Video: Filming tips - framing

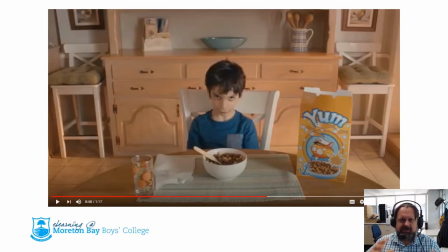5s
Now we're going to look at how we go about framing our shots. That is, how do you arrange the different elements within your actual shot in such a way that it makes sense. We're going to use the example from our Red Cross PSA throughout this little video here to give you an idea of what you need to do in relation to framing your shots.
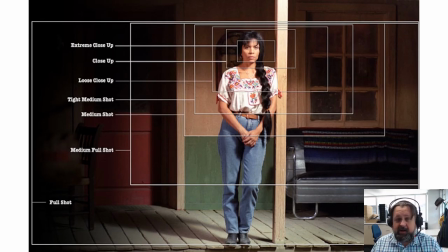25s
First off, you need to be aware of what different types of shots are. are. You can be further or closer to your subject and you can see here on this screen it shows you an idea of the different types of shots that can actually appear. So if we take in a shot of a person which glues their head right down to the feet it's called a full shot.
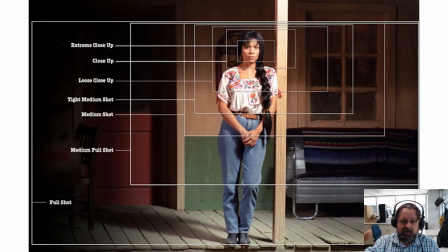42s
You go through the medium, full, the medium shot, tight, medium, close-up, loose close-up, extreme close-up is a very very close-in one. So we'll go have a look at each one of these from our PSA example. The next thing to be aware of is what we call the rule of thirds.
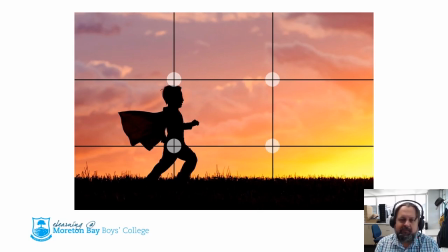58s
Is is that when you frame an object, a subject, or your actual frame, you want to try to put the subject not smack bang in the middle of your actual frame, but instead you need to put a little one in the lines of the thirds. So you can see the black lines here in this image are actually like a tic-tac-toe or a noughts and crosses grid.
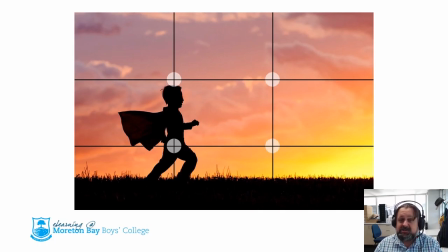75s
And where they intersect is actually the strongest points to actually put a subject. So you can see here this little silhouette of a boy in the clouds in the background, that he is upon what we call the left-hand third. And you have the right-hand third. and you can be in different locations so we're going to look through the rest of this here some psa examples we're going to look
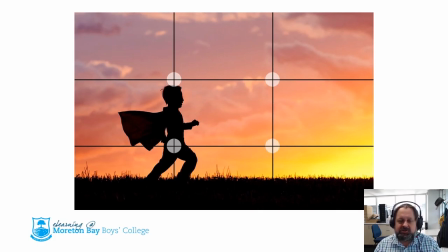94s
at first off the actual shot type as well as how they're actually situated within the thirds so
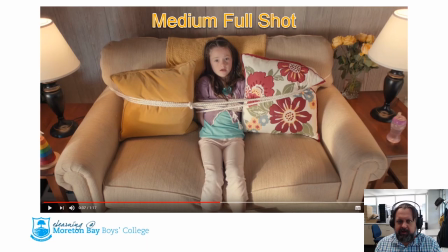102s
here you can see that we actually got a medium full shot is that we can almost see all the actual child involved there um we've got a head down to about the knees if we all have also have a look here we can see that her head which is the subject we're taking an image of an actual person.
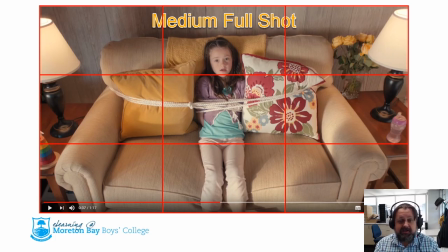118s
The head is the subject and the subject is along that top rule of thirds, line of thirds there.
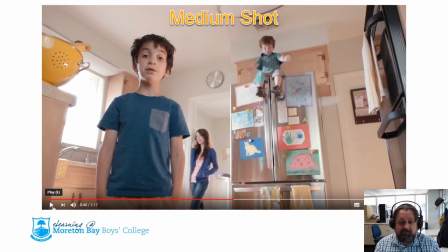124s
Now we actually have the medium shot which is from the waist up and again we have the different parts of the object but the subject is the boy who's talking to the camera on the left hand side there. So if we have a look that the subject again is along that line of thirds. So he's on the left hand line of thirds there.
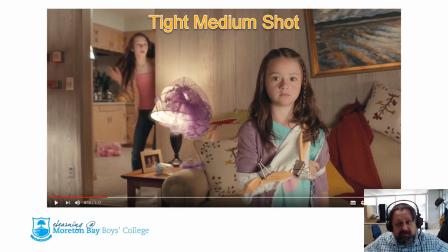144s
And we have a tight medium moves in close and we can't see the girl's waist so therefore this is getting a little bit closer in um and if we look again this girl is on the right hand line of thirds and her face is on that intersection which is a really really strong
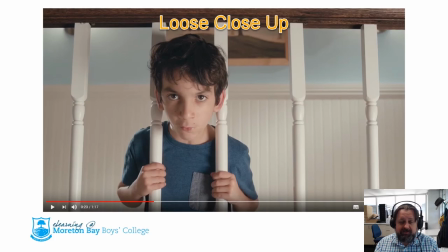156s
point um we've got a loose close-up which again is about the waist upwards um or above the waist upwards there and we can see that the boy here is approximately on the left hand side of the left hand little thirds line of thirds a really important thing is that he's not in
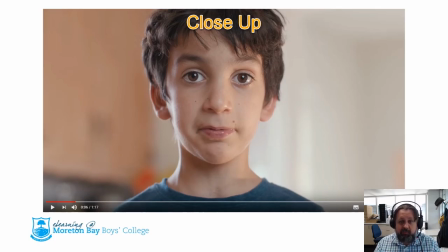173s
the middle of the frame now we've got a close-up we can just see the head and see that his eyes and when we get this close and we're not looking at the subject of the head because the heads pretty much the entire photo so then in that case the eyes become the subject and the eyes should be going along the rule of thirds which it line of thirds but you can see the top line of thirds is a beautiful example there
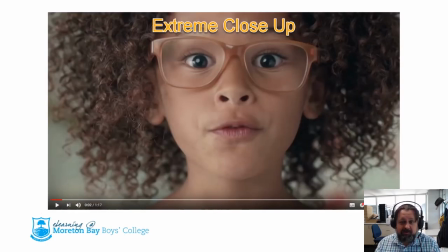194s
and finally we've got an extreme close-up which is you can't even see the person's top of their head you can just see their chin and their eyes and again And those eyes are above, but are close to the rule of thirds and the top thirds there.
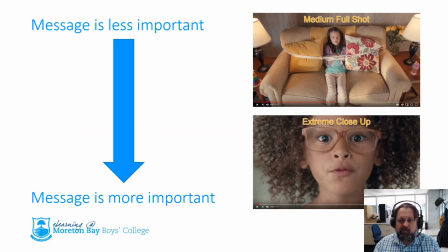208s
So in all that, being aware that the shots that you choose actually have also an impact upon the audience. So the further away, the less intense. And if you want to get more and more intense and have more important messages, you move closer and closer and closer in.
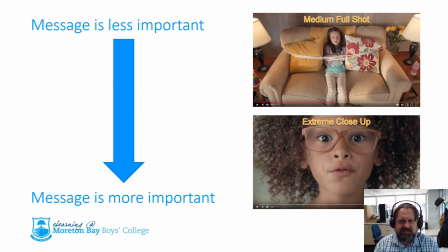224s
So the extreme close-up is the kind of most intense kind of statement. The most important message is done in that. And that is almost like a punchline to the joke in that way.